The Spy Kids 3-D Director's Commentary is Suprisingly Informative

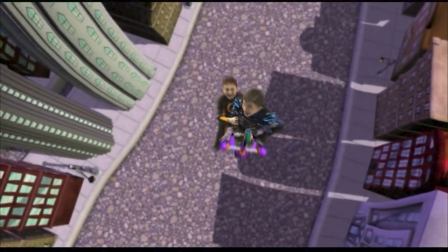And coming up with the action for each level that was the toughest thing was I wanted this movie to be a true video game Experience and
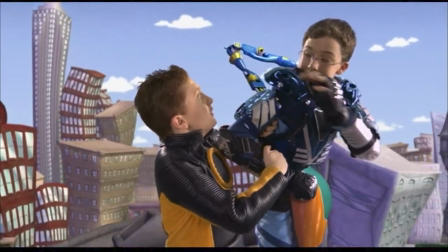video games if you've ever played them are super cool wild and inventive I didn't want anyone to say you had the chance to go in a game and you didn't do anything cool Yes, I'm glad he says that. I feel like so many adults, especially of this era in the early 2000s, probably didn't really look at video games like pieces of art, but it really seems like Robert Roderick does, so good for him.
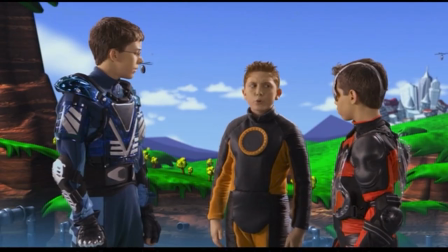Making DVDs you lose a lot of detail even though DVD is a digital format It really
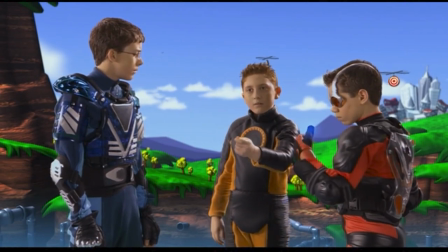is so compressed and so low resolution it compared to HD Which I'm actually watching right now.
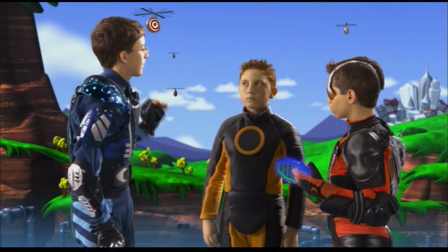So this looks amazing So unless you come to my house or wait till HD DVDs come out, you won't even get Oh, yeah HD DVDs. Those are definitely still a thing and yes, I would love to come to your house Robert Rodriguez, please
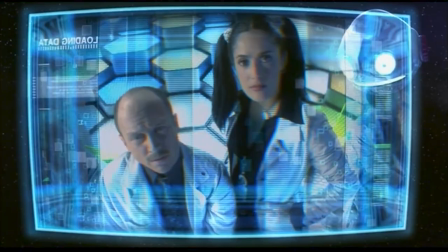Hopefully things will change soon But until people get out there and really see what high definition offers, they're not gonna know what oh, don't worry Things will definitely change soon. I wanted to have a level that was sort of mech robots type genre.
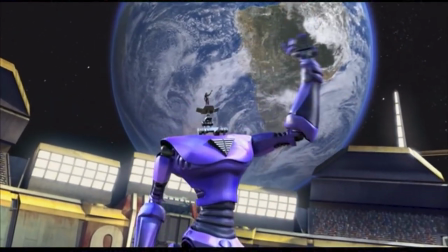Oh, heck yeah. This is the original Pacific Rim. Where the programmers show up and then we'll go to a cyber battle where people are fighting up in the sky.
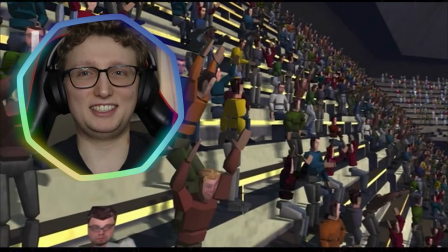There's a lot of falling in games where you're up in the sky and- My god, that crowd, I didn't realize that they made the crowd look like that. That's very accurate, but also horrifying. So when you have a kid on top of a giant robot like that,
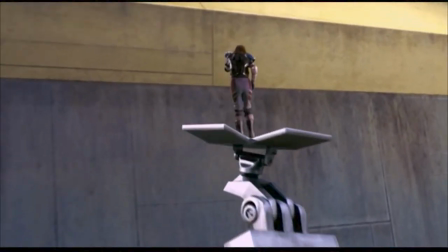that's great role-playing and that's the reason i keep zooming in and out because if you're just staying a wide shot it's just
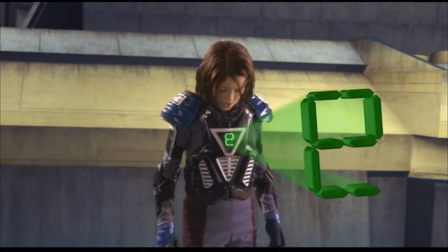two big robots fighting so i had to keep pushing and constantly reminding that a character was
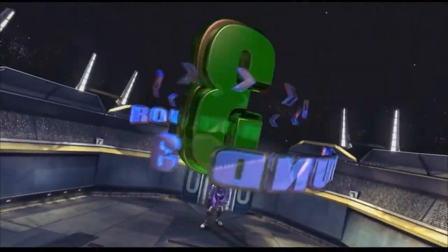operating this robot so that you could keep projecting yourself as being the operator or just being able to see your character that's a really good point actually i feel like it does make the scene more dynamic and interesting like showing the character a bit more and zooming in other than just being like you know wide shot wide shot like it was mentioning all that kind of stuff i feel like it is making it more interesting okay we're in the middle of the mega
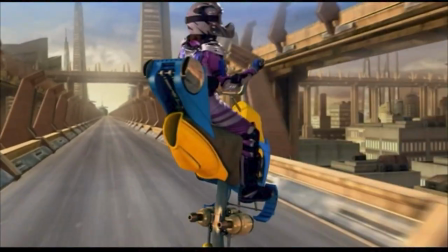racer scene and uh this is actually my kid's favorite scene the second favorite is the robot scene i'm glad he knows which
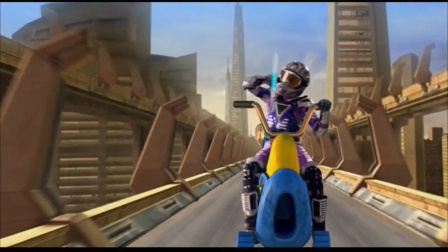ones are his kids favorites that's sweet the score to them in the car all the time because they like imagining the uh the action which isn't so bad because at least i don't have to listen
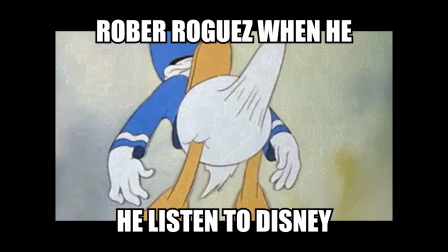to Disney tunes but there's a lot of violence actually the kids get pretty beat up and you
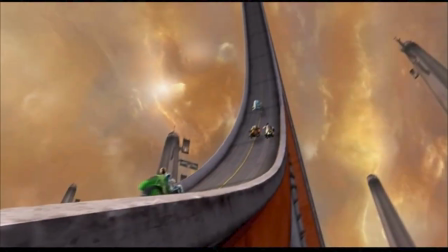see people wiping out and and I and you get away with it because it's a video game and the worst thing that happens to them is they just lose a
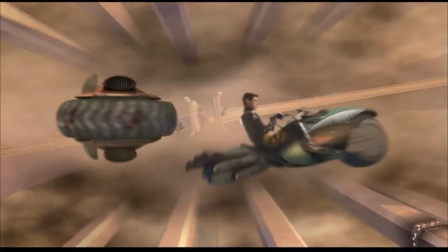life so they actually each kid gets killed several several times in the movie that's a funny way of looking at it I mean
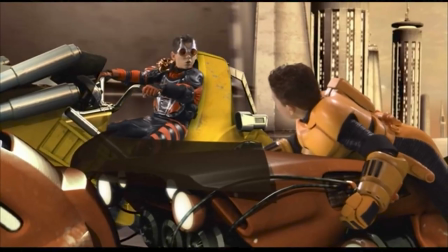it's not wrong 3d goodness was is always the term I used on set.
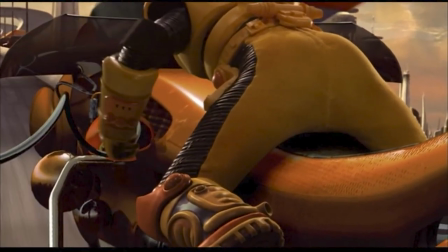Gotta design these shots so that things are always coming at the camera. People are always flipping out towards them or sparks are flying into the camera or as you'll see,
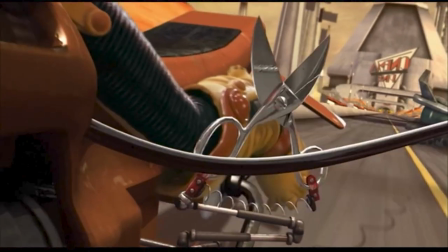scissors will come out and snap in front of the camera lens and then the bike will come hurtling into the viewer's face. That is kind of funny that he calls it 3D goodness because I mean, that's exactly what like I'd probably think that it'd be called. it is kind of interesting how he does mention that he does make everything like trying to pop out of the camera and he's right like there's quite a lot of stuff it's if you ask me it's kind of gimmicky but i mean that's what he was going for and you know the targeted audiences for children so i mean i feel like that's exactly why so many kids enjoyed this i mean i enjoyed this as a kid. I mean, it appeals directly to that. So, I mean, yet another reason why I think Robert Rodriguez has definitely earned a title of master filmmaker. He can appeal to audiences and kids in their own, like, completely different ways, but pretty well.
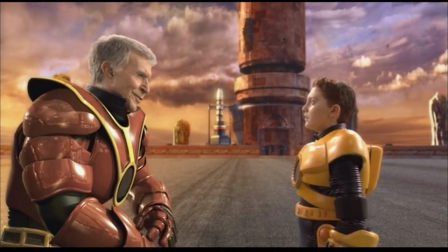So kudos to him for that. And this too was done in a way where they could both be on the set at the same time.
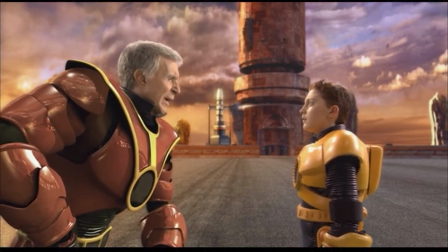We're actually lowering him in his wheelchair, and he's actually there talking to Junie, but the body movements are put in later.
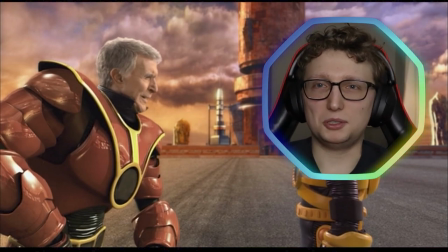And also, like, that is just so cool that, like, he's just in a wheelchair this whole time, but he still has a part in this movie.
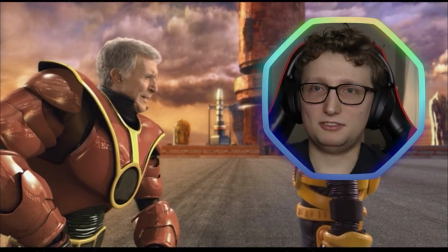There are definitely not many movies that give opportunity to physically disabled people like that.
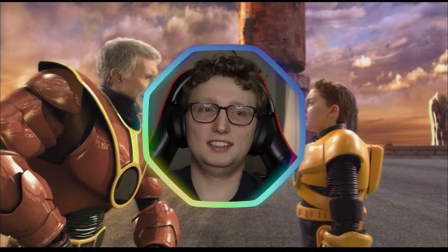So I think that's really cool that they still gave him a pretty big part and, you know, just gave him a whole CG body and that kind of thing.
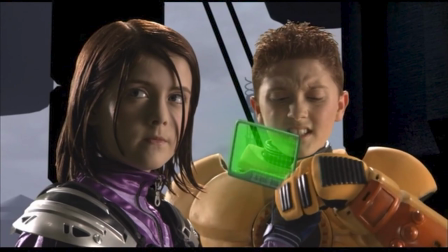That's just pretty cool. For when we do screen it in a polarized situation. In fact, I know T.I. is working.
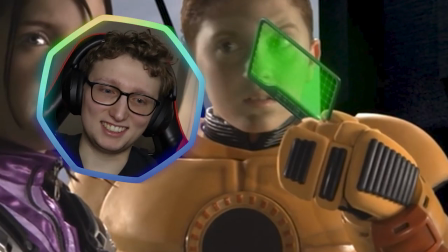Wow, it also does not look like he's holding that card. any
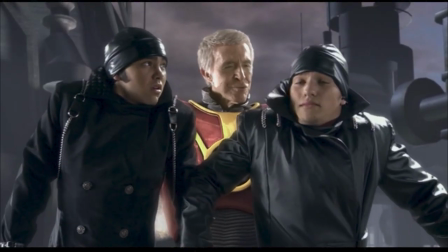new technology that comes along that allows you to tell stories better and i think
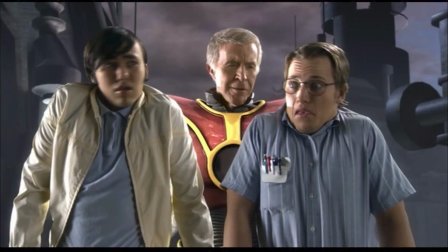i can point to people at pixar i think are making some of the best movies out there story-wise yes only he knew what movies would come after this like wally and that kind of thing wally's actually like one of my favorite movies in general so uh past robert has a lot to
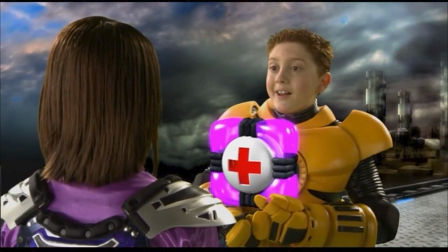look forward to and i really think people get confused because they tell me they say yeah but film is so organic and the old technology is organic
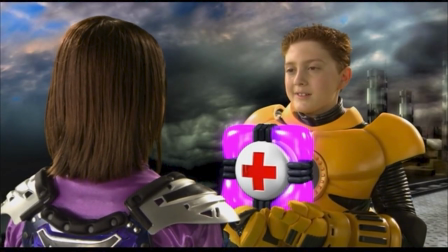it's like what what are you talking about it doesn't grow on trees there's nothing organic about it it's such an old technology you forget
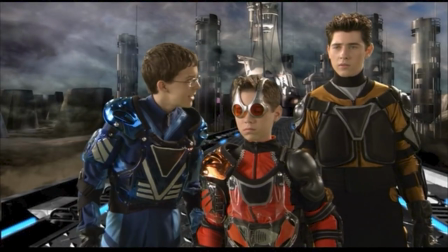that it is a technology you should question tradition and i've told the story i think on the spy kids do this but i'll tell it again because people like
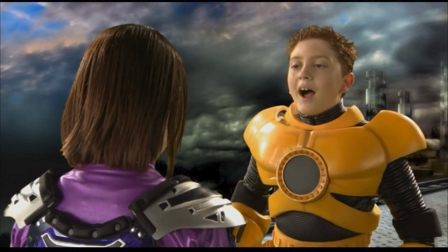it and and it points about tradition and why you should question it what he's talking about is actually pretty interesting because uh to my knowledge robert rodriguez's past movie once upon a time in mexico which came out in like 2001 i think it's actually one of the first Hollywood big budget movies to be shot digitally versus on film and you know digitally is just you know just the camera that I'm shooting this on right now but you know theirs was obviously different and you know he's talking about the comparisons between you know classic film strips to just digital and I think that's really interesting a good reminder of the past I guess and how much further camera technology has come since then you know obviously we
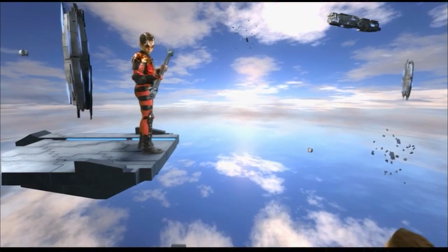have digital cameras on our phones that are just so good oh i gotta mention something funny here this music coming up as a matter of fact isn't even from this movie i wrote
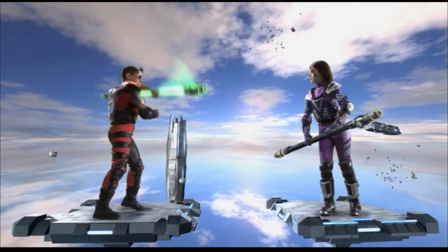this for once upon a time in mexico all i did was i kept the orchestra but i changed the guitar line so that it reflected the spy kids theme and not the mexico theme oh my gosh that's funny i just mentioned that movie lmao those tinker toys actually followed them into the lava and became these sort of lava chodes Lava chodes. Okay, interesting.
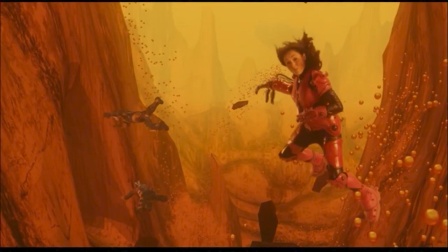This sequence was saved near the end, so we really cut back visually and made it more texture mapped and
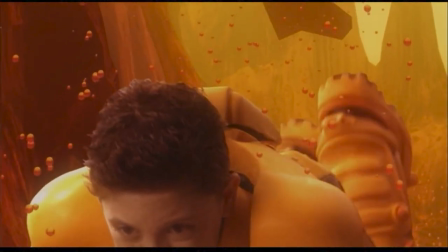feeling like sort of a lower budget game and design-wise see those textures.
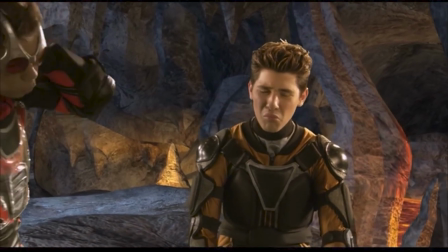I wanted it really to go cheesy, very simple textures on the ground. I feel like that would have worked better maybe if you had plot devices to separate them from being in like, oh this is the new portion of the game versus the old portion of the game because like i don't know just without having heard his commentary it just like just looks bad but like he's kind of making it sound like you've made it bad on purpose but like i don't know it'd be hard for anyone to really know that without hearing
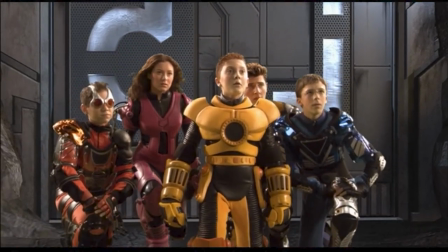him say that i feel elijah's actually looking at the ground that's how tall i made him seem so that he would just be towering
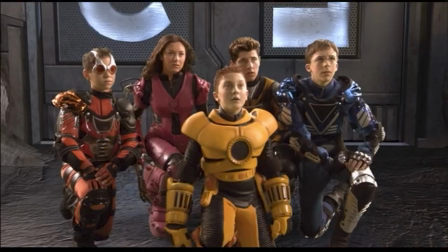over the children and here comes a lord of the rings shot where now you know they're the hobbits looking up at him oh that's genius
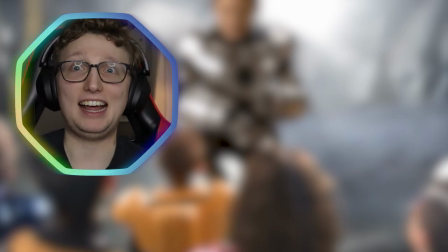that is oh so many levels of cinema there god damn cake great line reading
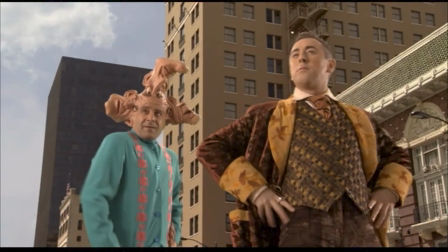he's right there he is minion with his same head from spy kids we just kept all this stuff in our Oh my god, it's Monk from Monk.
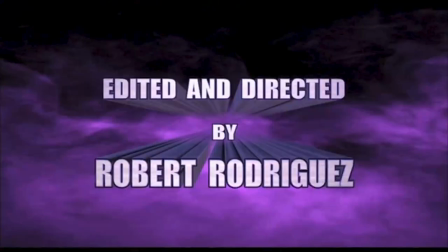Do you think he's gonna be a Monk? They got a script, but it's got a lot of effects in it. They just think it's gonna be a big hassle. Well, if you learn the big... Oh god. No!
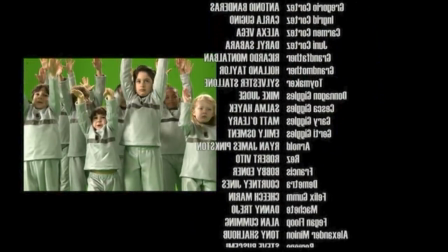If either one of you little boogers is listening to this, your poppy misses you. So, take care.
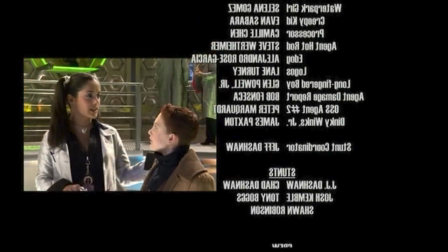Thank you all for listening, and good luck. Be creative. I'll be back. So that was the commentary for Spy Kids 3D Game Over. Kind of what I expected, just, you know, Robert Rodriguez has a huge background.